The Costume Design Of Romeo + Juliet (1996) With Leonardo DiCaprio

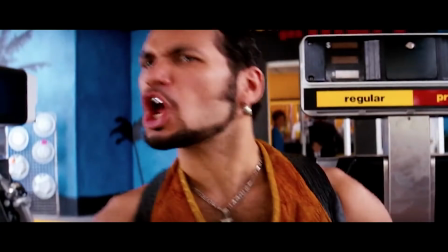(3:59)
Abra's either seen in like a mustard or beige quilted vest or a leather quilted vest,
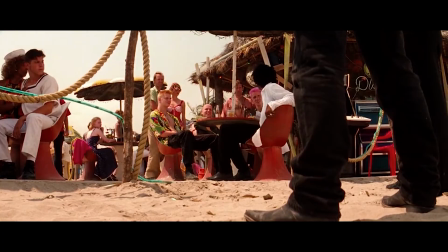(4:08)
and he's always wearing black slim denim and some flamingo boots, which I think is such a nice look.
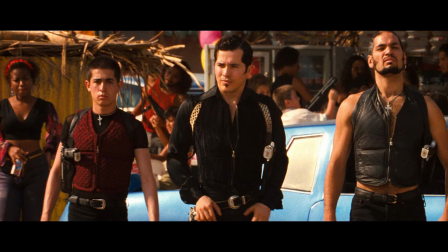(4:14)
It's very sleek. Petruchio as well is seen in a maroon quilted velour or suede vest,
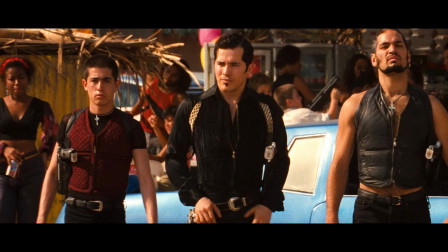(4:21)
and with that he has like a slim black t-shirt underneath and some slim black jeans. You don't really get to see his boots.
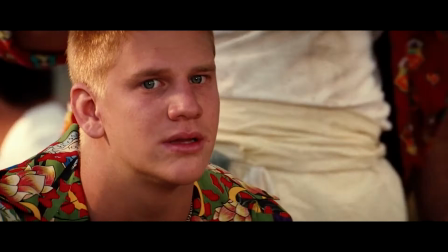(4:27)
And although I'm not a huge fan of slim garments like this, like very tight fitting, I think they pulled this off very well.
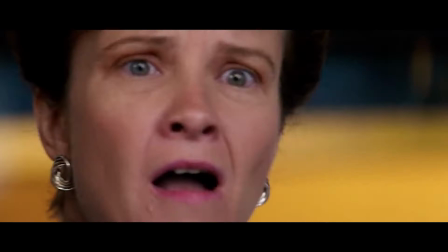(4:35)
And of course Tybalt, played by John Leguizamo, looks amazing.
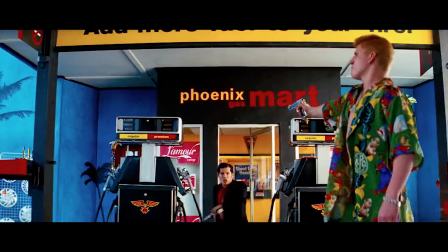(4:40)
In the first scene, he's seen wearing D&G, black mid-thigh overcoat.
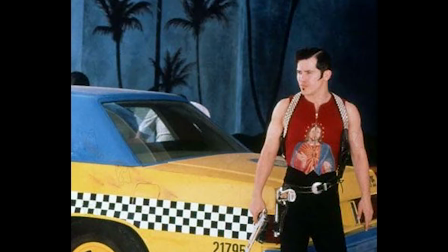(4:45)
I'm not 100% sure on what the fabric is, but I think it's some sort of wool, I assume. And then under that, he has this maroon quilted bulletproof vest with the Virgin Mary painted on it. Now, apparently, a lot of these garments were painted on by,
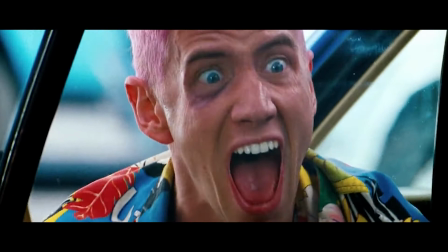(5:00)
I forget if it was the costume designers or if it was just people on set or Dolce & Gabbana themselves,
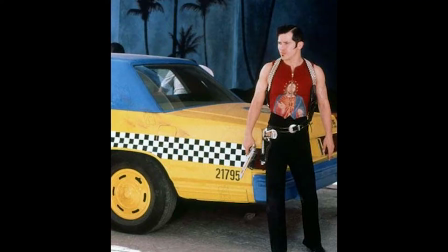(5:06)
but both Montagues and Capulets had altered their garments that they had pulled from.
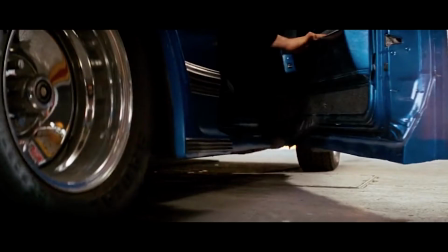(5:14)
And with the tops, he has this slim straight black pair of trousers on and these gorgeous Cuban heeled flamingo boots.
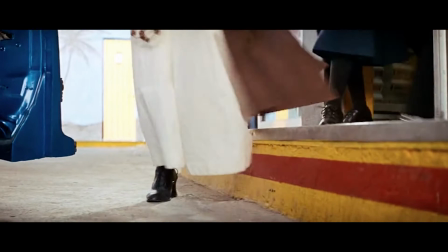(5:22)
They're gorgeous looking. They have this silver Cuban heel with that cat symbol because he is the Prince of Cats.
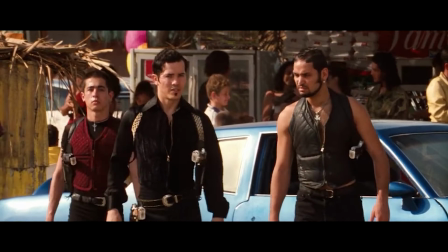(5:30)
Now for the next scene that he's in, he is seen wearing a black silk or velour gab type jacket.
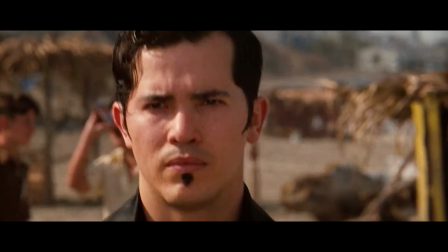(5:37)
It's either a shirt or a jacket. At first I thought it was a jacket, but then it looks very thin.
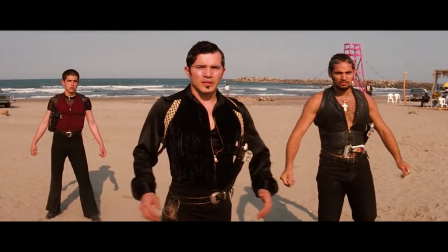(5:43)
It has these blouse like sleeves with a zipper at the center front,
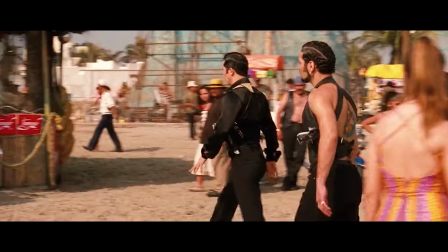(5:48)
and then it sits right below the waist, and I think it looks really nice.
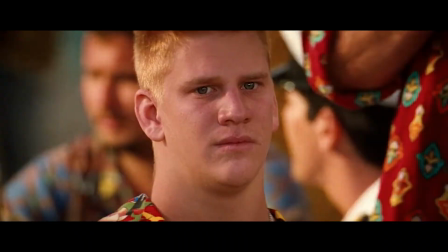(5:52)
It's very flowy and kind of fits the beach vibe or the
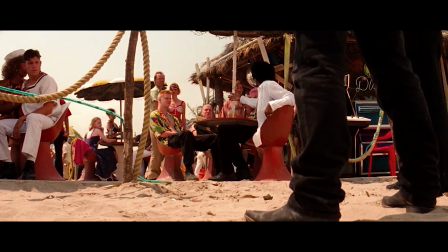(5:58)
LA Mexico City vibe because it's obviously super hot over there, so you don't want to be wearing anything very heavy.
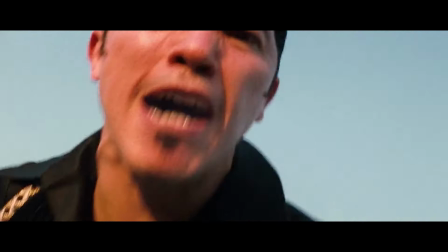(6:05)
Again, with the top, he's wearing some slim straight dress pants and some Cuban heeled flamingo boots, and I think he pulled off the look very well.
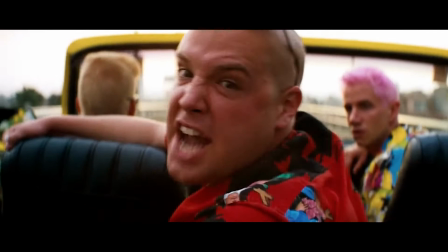(6:13)
And now moving on to the Montagues.
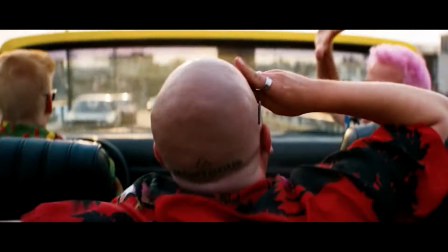(6:15)
So although the Montagues come from the same class as the Capulets, their outfits are a lot more dressed down, relaxed, and utilitarian.
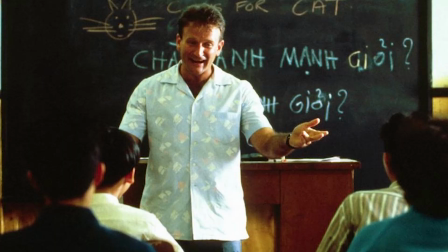(6:23)
Kim Barrett actually said that she wanted the Montague boys to have a Vietnam feel from when the Vietnam War was ending in the mid-70s,
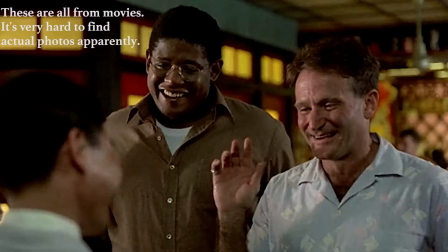(6:32)
and the soldiers were seen wearing Hawaiian shirts and their shorts and fatigues and some indigenous hats.
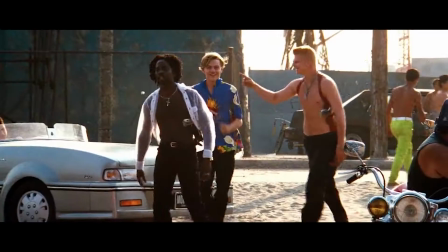(6:37)
And obviously, if you take one look at them, you understand where she's coming from, or you understand where that inspiration came from.
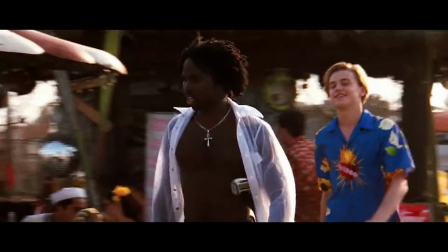(6:43)
She went on to explain that the soldiers adapted their clothing to suit the climate and their surroundings that they were in,
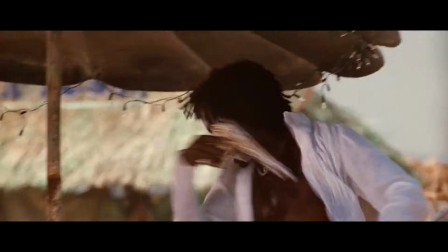(6:50)
and the Montague boys are kind of doing the same thing, and rather be gaudy like the Capulets with their jewelry,
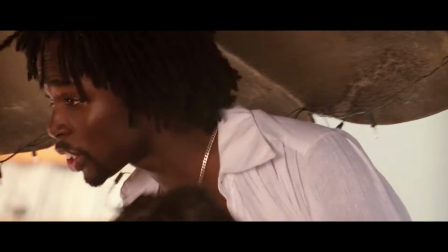(6:56)
belts, and guns.
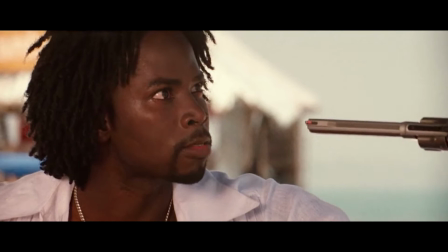(6:57)
They have more of these vibrant Hawaiian shirts that are like all colors of the rainbow, and they have pink hair, they have spiked up hair.
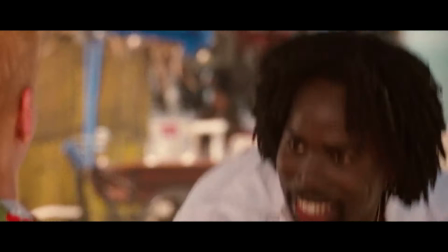(7:06)
Although they are seen wearing jewelry, some of them, it is definitely not as flashy as the Capulets,
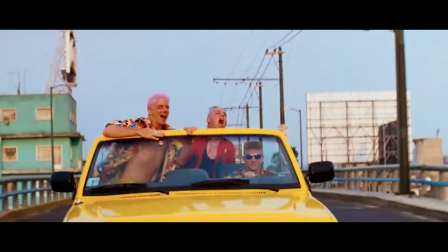(7:12)
and in general, they look a lot more relaxed, utilitarian type of a vibe.
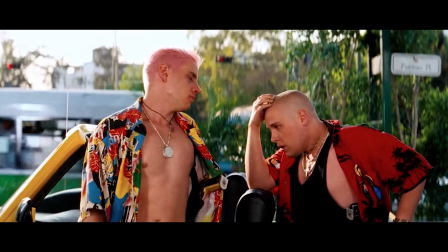(7:16)
Like I said, there's so many different Hawaiian shirts, whether it be Jamie Kennedy, Samson's character,
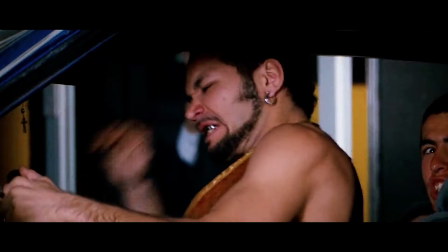(7:21)
with the yellow multicolored Hawaiian shirt with the Jesus motifs and the classic leaf print,
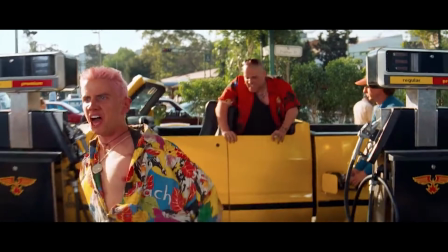(7:27)
and him wearing his mustard workwear pants with those leather combat boots in the petrol scene,
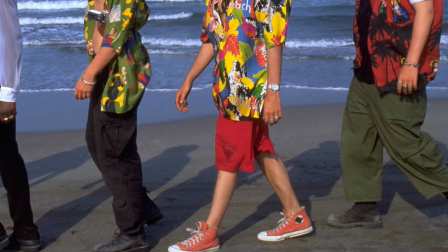(7:33)
or the red cargo shorts and the colorful red Chuck Taylors,
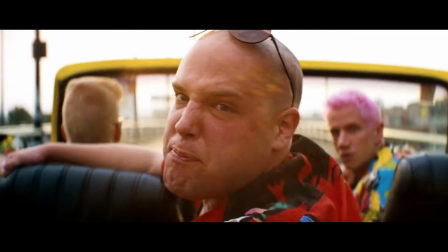(7:39)
or Gregory with the red Hawaiian shirt and those
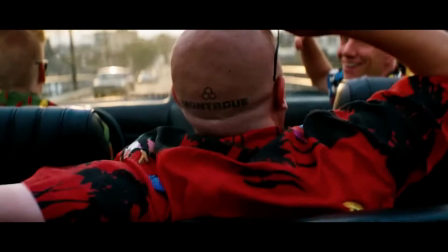(7:44)
black palm trees and a colorful either Guadalupe or Virgin Mary, I can't really tell.
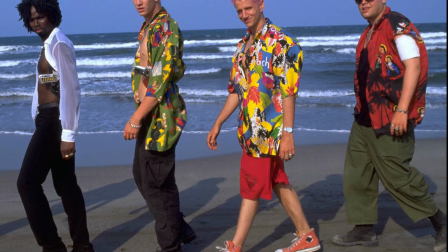(7:49)
He's wearing a black tank underneath with those green oversized cargo pants and some black tactical boots,
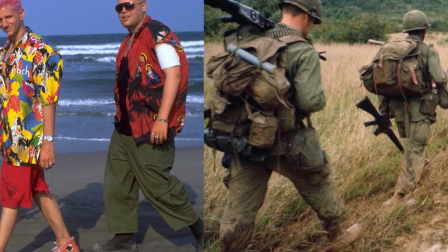(7:55)
which is obviously a callback to what I was saying before with the Vietnam War.
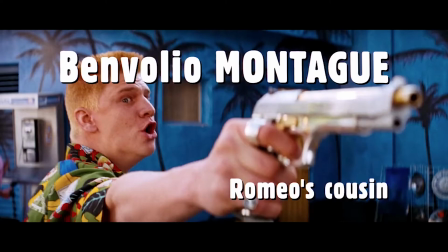(8:00)
I mean, that just screams it in my opinion.